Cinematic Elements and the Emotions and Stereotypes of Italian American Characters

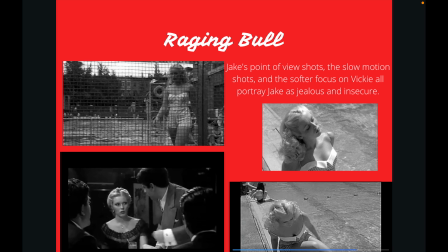For instance, she kisses other men she knows on the cheek as a typical greeting gesture. These shots are slowed down and from Jake's perspective to highlight the extent of his jealousy.
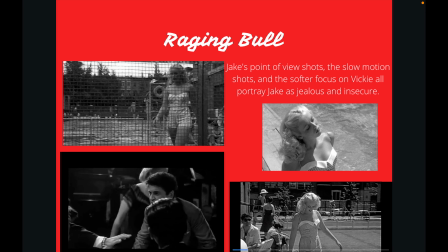His insecurities lead to aggression, which is a common quality of Italian-American males in film.
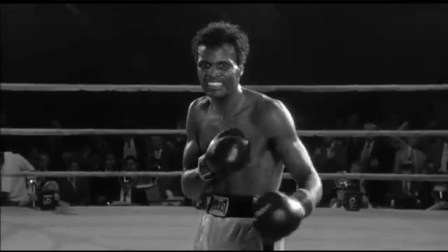Of course, when discussing the cinematic elements of Raging Bull,
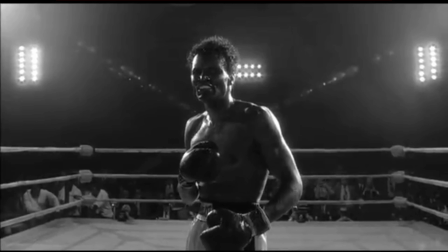it is crucial to discuss the details of the evidently well-thought-out and unique camera work in the boxing scene specifically.
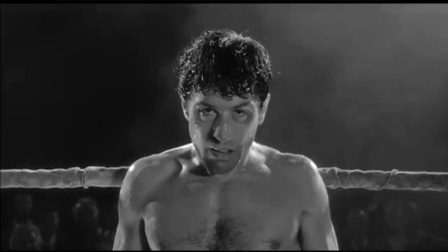It is clear that the Italian-Americans, such as Jake LaMotta in this film, are being stereotyped as violent.
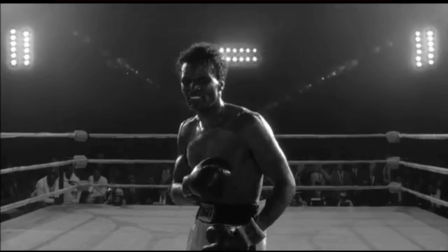There are point of view shots and shots where the camera pans in semi-circles
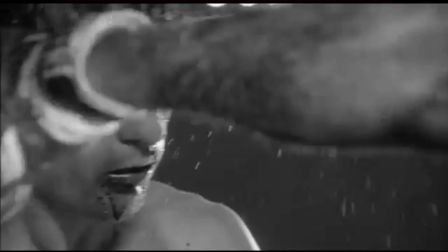and circles rapidly that are extremely disorienting for the audience. As the video essay What's So Great About Raging Bull points out,
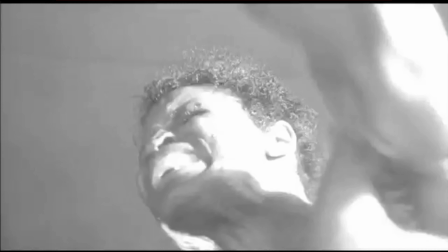the flashing camera sound effects in these scenes were created by smashing light bulbs, increasing the violent energy of the scene.
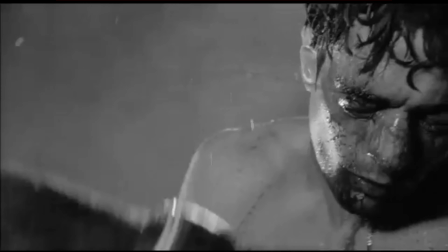Also, the punches are exaggerated sound effects as well, all increasing intensity for the audience.
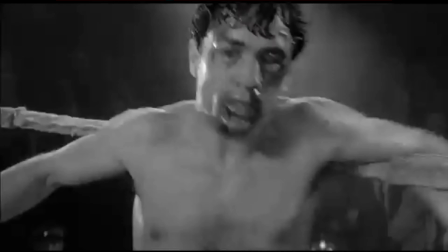Due to all these elements, the audience really finds themselves immersed in the violence.
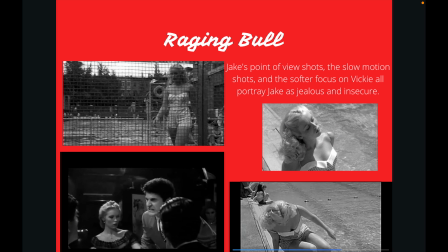This demonstrates how Italian-American men are typically depicted as violent and abusive, especially in the boxing genre.
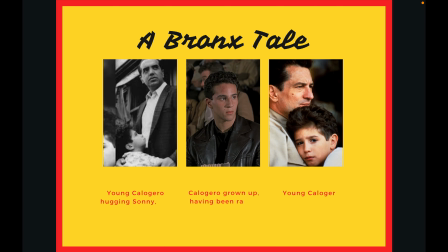Other gangster films depict Italian-Americans in a similar light as well.
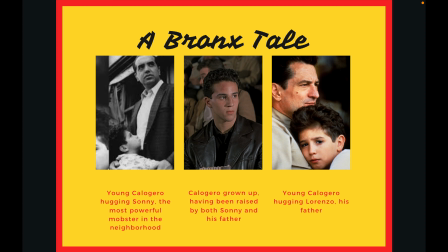In the 1993 film A Bronx Tale, director Robert De Niro portrays his Italian-American characters through specific camera work and lighting, feeding into the norms of the gangster genre, as well as the stereotypes of Italian-American gangsters. A Bronx Tale tells the story of a young boy,
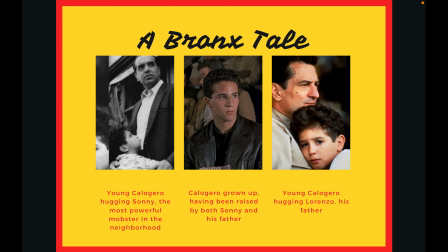Collogito, or C, growing up under the wing of the most infamous Italian-American in the neighborhood, Sonny, against his father's will. According to Robert Warshaw's piece, The Gangster as Tragic Hero, gangster films adhere to the same dramatic patterns.
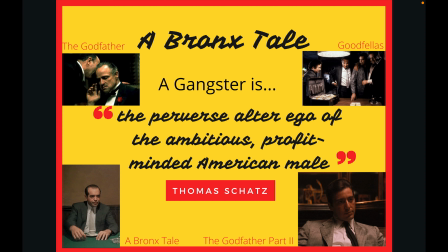Gangsters are a persona of the imagination in an imaginary city where crime is often glorified. Thomas Schatz, in his The Gangster Film, describes gangsters as the perverse alter ego of the ambitious, profit-minded American male.
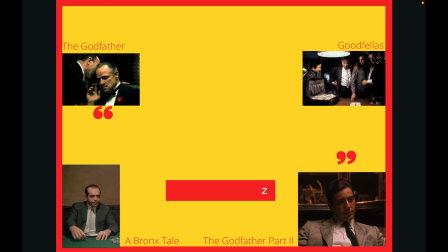He also explains that there are certain cinematic settings and sound elements that define the gangster genre.
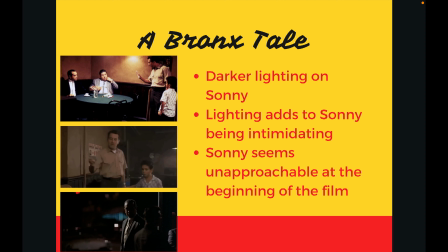To name a few, scenes typically take place in the shadowy nights of urban areas with exaggerated sounds of screeching tires and gunshots. Sonny is portrayed as a powerful Italian-American mobster. Sonny is typically seen in darker lighting.
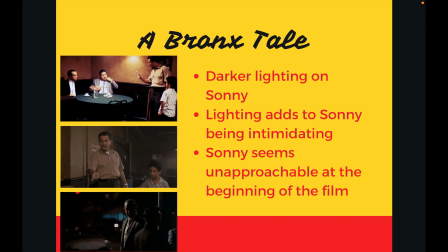Schatz explains this to be a key element of depicting the gangster in film. Especially in the beginning of the film, this adds to the concept that Sonny's power is great and unattainable for most.
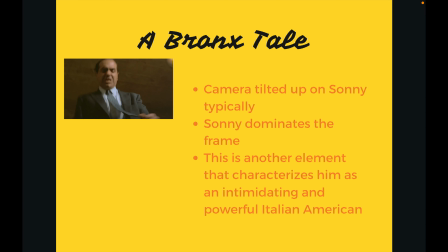It also makes him seem immensely intimidating, building upon the idea that if you are not on his good side, it's bad news for you.
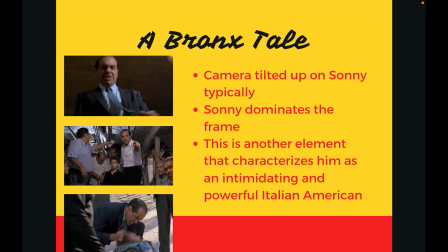In scenes where Sonny is fighting, the camera is tilted up on him. Also, it is typically a close-up or a medium shot. This allows for his face and body to dominate the frame. This accentuates the power dynamics of the neighborhood as well.
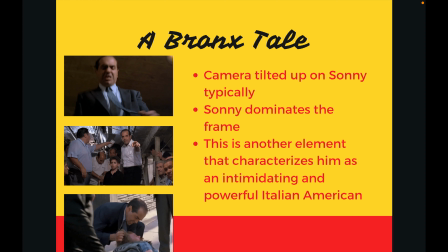It adds on to the idea that he is the most powerful and will get his way. For instance, these types of shots occur when Sonny and his men are fighting the biker gang in their bar. Sonny dominates the frame while finishing off every single one of them to prove who is on top in the neighborhood.
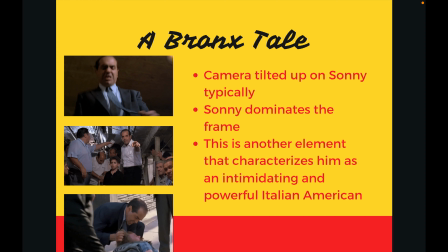Also, again as displayed here on the slides, the scene where Sonny is teaching C how to play a game with dice is another example of using the camera tilt-up. When the camera shoots from this angle, Sonny is yelling at a man who he wants out of the basement where they are rolling the dice.
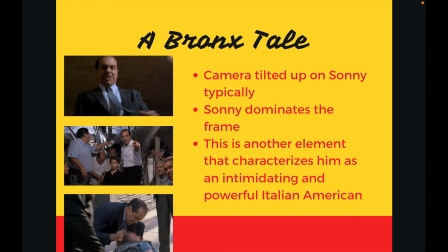The man is taken away to prove Sonny's dominance over him. So, shooting from an upward angle accentuates Sonny's dominance over others.
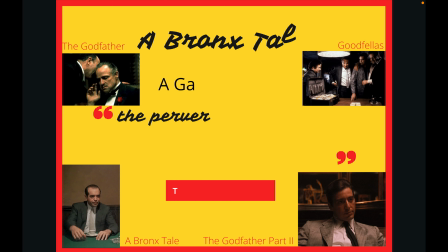The Italian-Americans are often seen as corrupt,
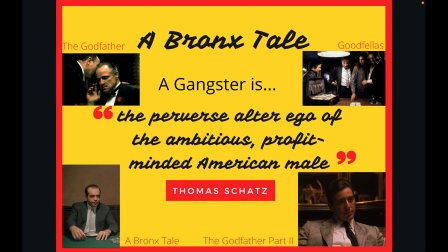yet powerful mob leaders who value the people closest to them, but will harm people who do not obey them. Most of these gangsters have a rise and downfall.